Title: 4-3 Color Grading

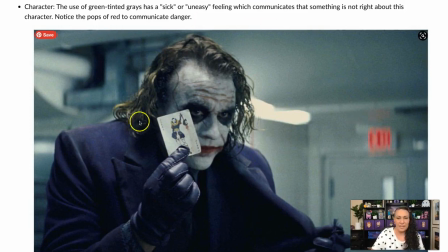[4:04]
So when this was originally shot, all of this back here was probably not this really greenish color. This was done afterwards in post-production to help with the communication.
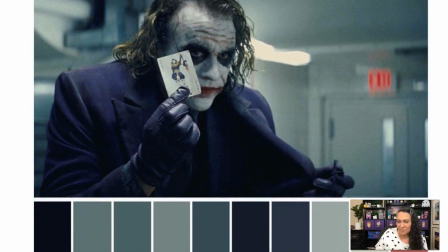[4:18]
And I believe at the bottom of this image, yeah, we actually even have, let me move my little screen here.
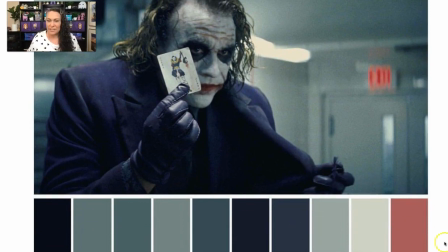[4:25]
We have a color palette of the different colors that were used for this. So another thing I've noticed the use of this green tint in, I should say,
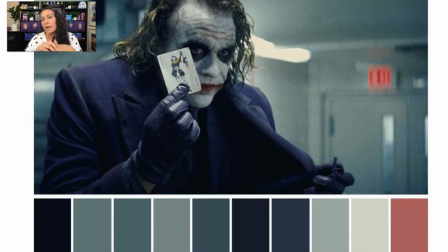[4:37]
is if there's scenes where, and not just in this movie, but I've seen it in lots of movies and shows, where they're in a hospital, but there's something weird happening in the hospital.
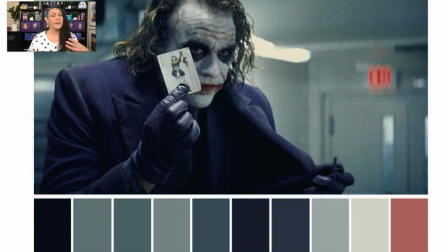[4:50]
You're supposed to get this eerie sense that something's just not quite right. There will be this greenish tint to the hospital. Most things are white because it's sterile hospital environment, but there'll be a slight green tint to kind of give you that uneasy feeling.
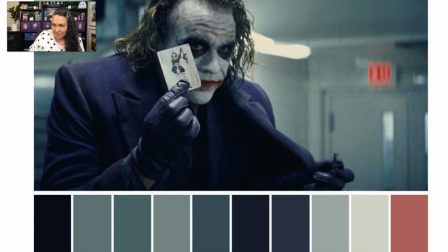[5:06]
All right.
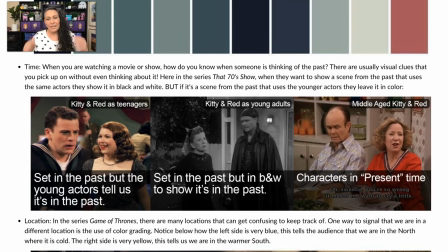[5:08]
Okay, so next let's talk about how color grading can help you communicate changes in time. So these are screenshots from a show, I guess it's kind of old now, called That 70s Show.
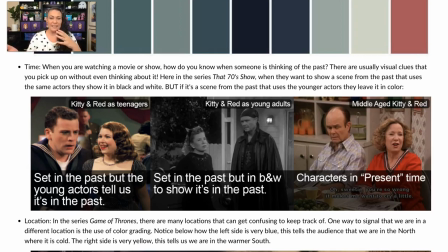[5:25]
And what they do is that they use different colors to communicate these different times. And what I noticed is that they only use the black and white when they're using the main actors to show them at a different time.
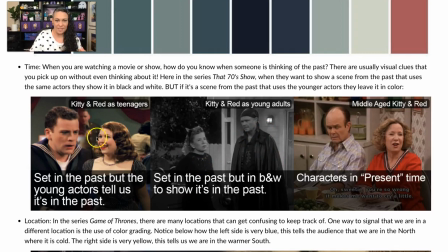[5:44]
But if they use different actors, so this is supposed to be young Kitty and this is supposed to be young Red, then they go back to color, but they do use
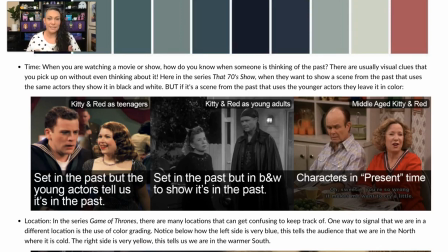[5:57]
really bright or brightened reds, yellows, and blues to kind of give it a more old feeling to it. So, and that kind of, the triadic, and we're going to talk a little bit more about what triadic means,
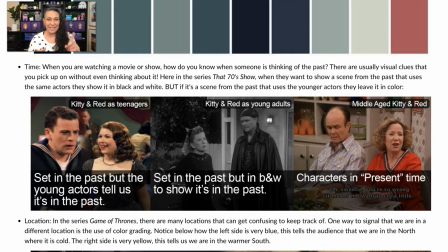[6:11]
but that triadic color scheme of yellow, red, and blue is often used for slightly older things. For us right now it'd be the 70s. Since this is set in the 70s, the show, it's used to show scenes in the 1940s.
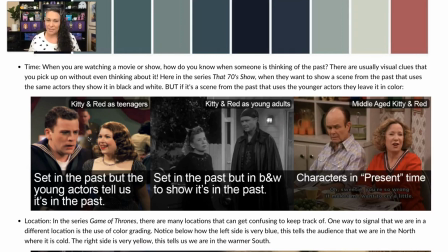[6:29]
So really interesting. Now, like I said before, they'll switch to black and white when they're using these same actors, but they still want to show there was a change of time. So this is supposed to be them as young adults when they first had kids. And yeah, so that's when they switched to black and white.
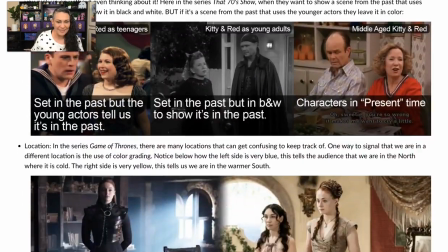[6:47]
Really interesting how they decided to go with that. All right, and location.
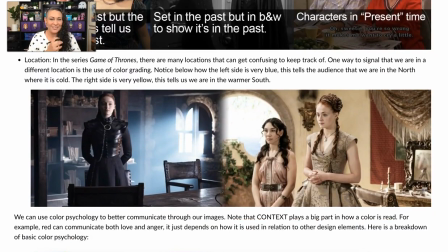[6:53]
Oh, one of my favorite series, Game of Thrones. So, color grading is so awesome for showing different changes in location. In this show in particular, there's so many different locations that they move from, so it becomes really, really important.
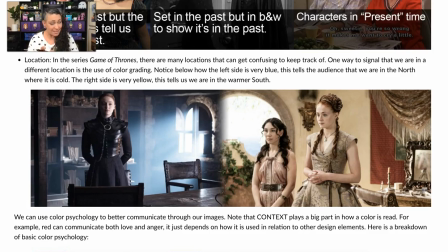[7:10]
And not just color grading, by the way. The costume design in this show is just fantastic. If you ever get into that kind of stuff, definitely check it out. But you'll notice that whenever they're in the north, which is supposed to be really cold, then there's a very obvious blue tint to it.
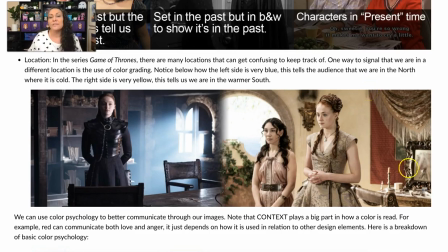[7:28]
And whenever they're in the south, which is supposed to be very warm, there is a warmer tinting going on. So this can really help us when we're following different characters, like, okay, wait, where are they now?
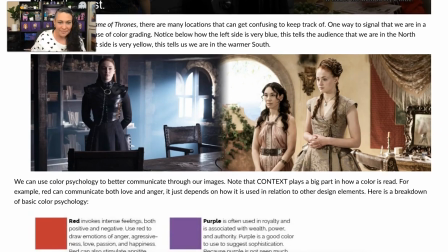[7:41]
You know, trying to keep all these different locations in mind. All right, so let's talk a little bit about color psychology.
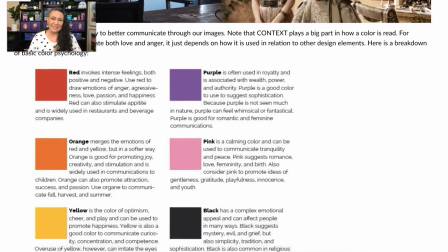[7:50]
Now, color psychology is a huge, huge topic. You know, there's whole degrees on color psychology, so we're just going to touch on the basics real quick, but it's really good to keep in mind when you're trying to think of designs, what colors to use in your designs.
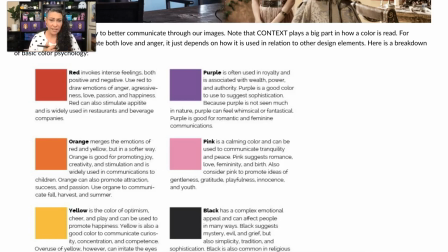[8:05]
So, we can use color psychology to better communicate through our designs and images.